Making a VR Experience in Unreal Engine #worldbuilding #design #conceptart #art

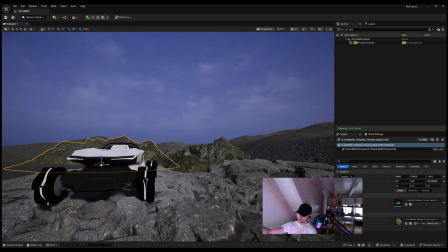505s
post-processing volume and the inside of the post-processing volume, and it just creates a lot of difference there.
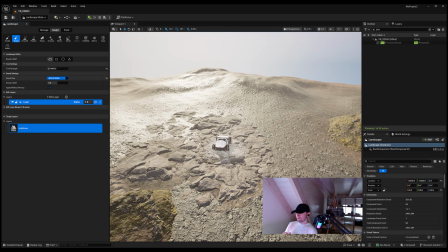511s
I also decided to add like a little bit of a spotlight on top of the car, so it will be much more in focus.
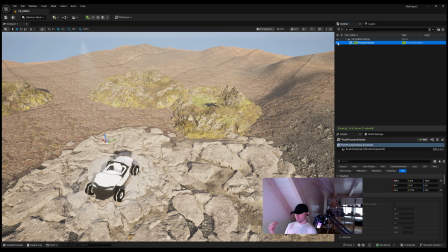519s
It's cheap, it's a cheap way to create a focus, but it just does the job. The one level higher version of that will be me adding like a prop there to like the car,
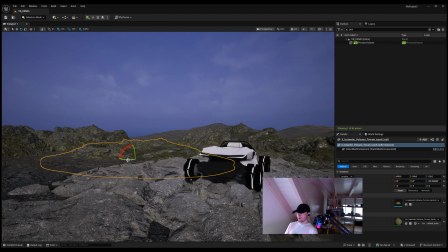535s
and just make it a little bit more like tactile in a sense.
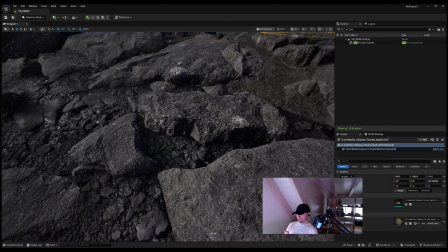542s
But I didn't do that for this case.
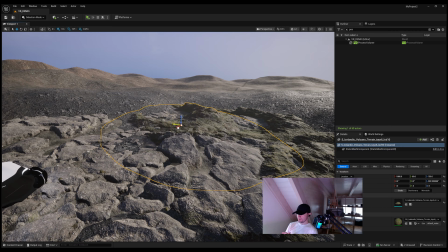545s
I'm adding a little bit more like, these are mid and large assets that I'm actually covering the scene with,
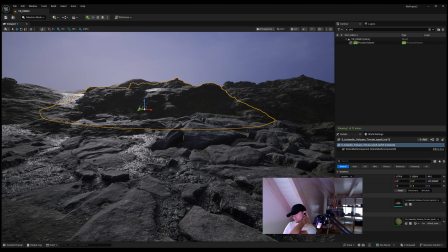554s
and it will, just like in the games, you shouldn't have obvious like blocks like
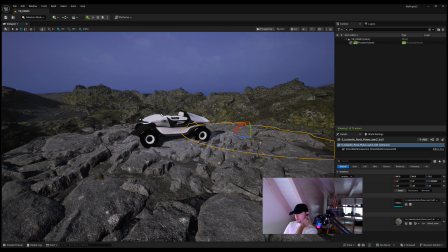565s
the invisible walls. So you should have some elements there that are visible inside the scene
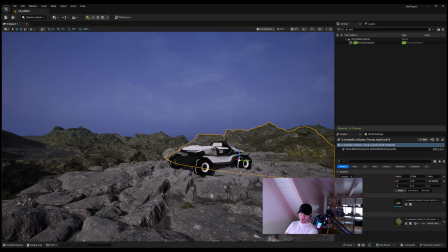574s
that is actually blocking you from going outside, or you trying to go outside,
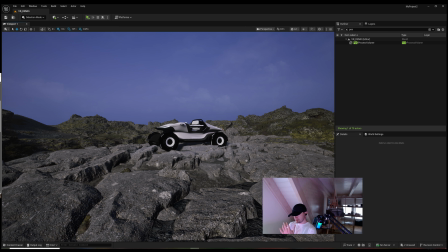580s
because you shouldn't break that immersion of the player.
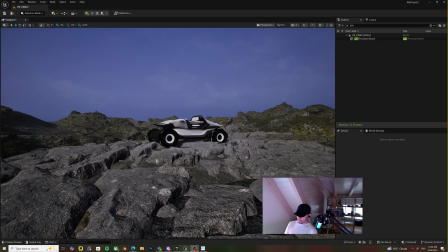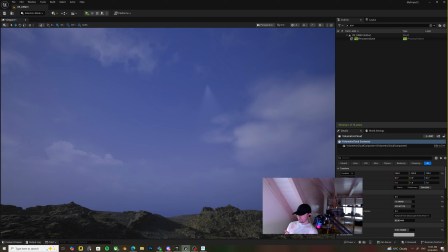593s
So I'm just searching for volumetric clouds.
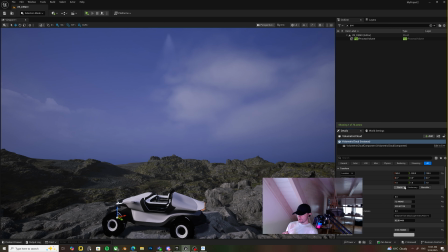598s
Volumetric clouds are also great, and you can play around with the density very easily and their height,
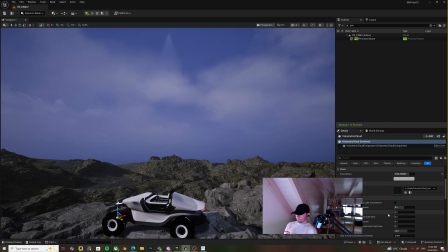605s
I think they're great for creating a sort of an atmosphere that we are actually looking for.
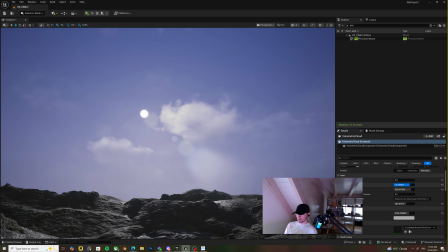612s
I'm looking for something extremely like moody and cloudy.
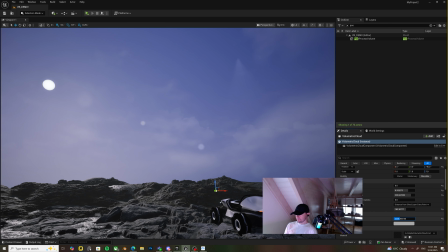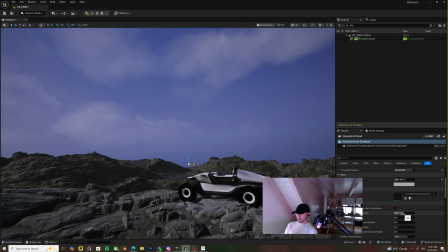626s
This video is actually sped up like 500 times.
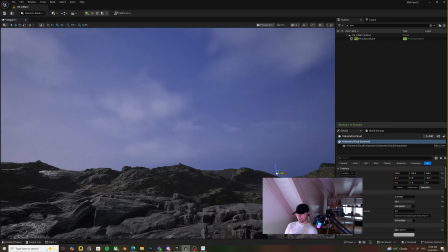632s
I think either 500 or 300.
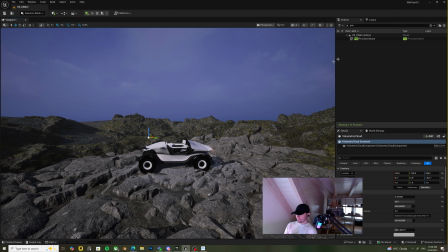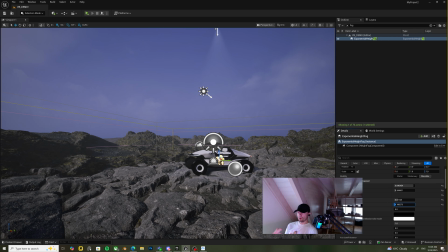643s
Since we already have the assets, I think this is a work that can take a day at most. But it took me a longer because I had a lot of troubleshooting,
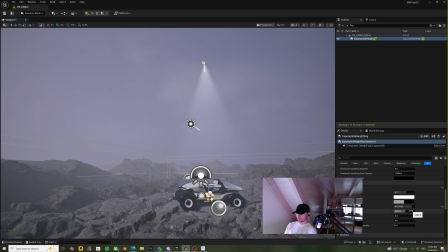654s
especially on the blueprint side, because I have zero knowledge on blueprints.
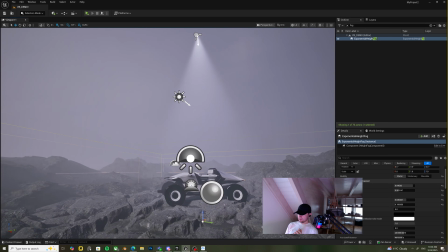660s
You can see here right now I just added like a fog volume,
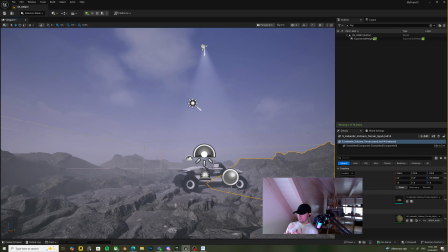669s
and I set it to volumetric fog, and volumetric fog works in VR as well, which is great.
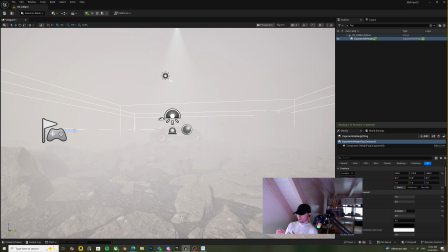677s
Helps us establish the mood. I think this is way too foggy, so I'm just moving the fog way below and just moving the volume
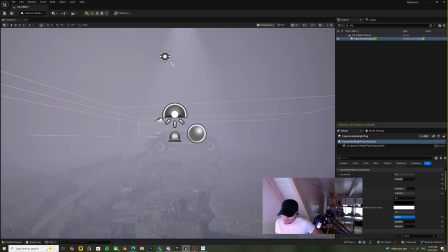686s
and playing around with the intensity a little bit. But sometimes it just becomes like too much, and I'm just playing around with the
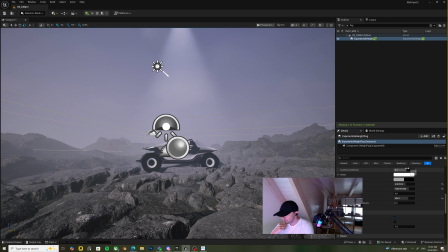697s
placement of it to establish the mood that I want.
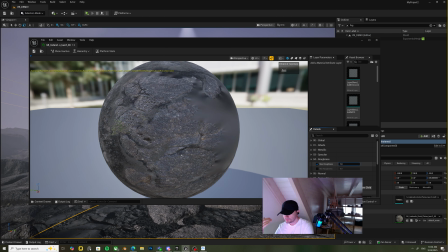705s
I think it's way too thick. I just wanted to help us like see the vehicle.
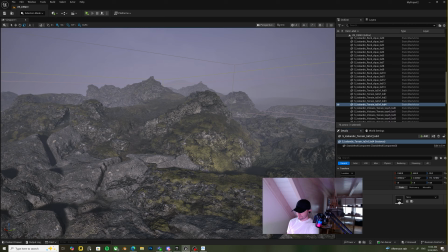712s
The vehicle shouldn't be mixed with the background, and also we should still like see it in front of us.
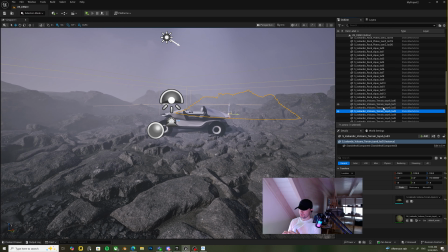727s
I'm setting the colors of the assets that I scattered around.
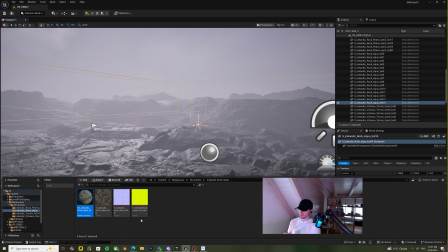736s
They have instance materials, so it's kind of easy to adjust the colors.
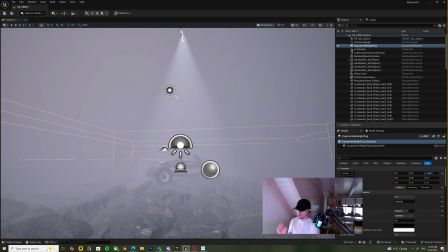743s
You can check the albedos and just play around with the measurements a little bit, add some blues on them, or like decrease the saturation.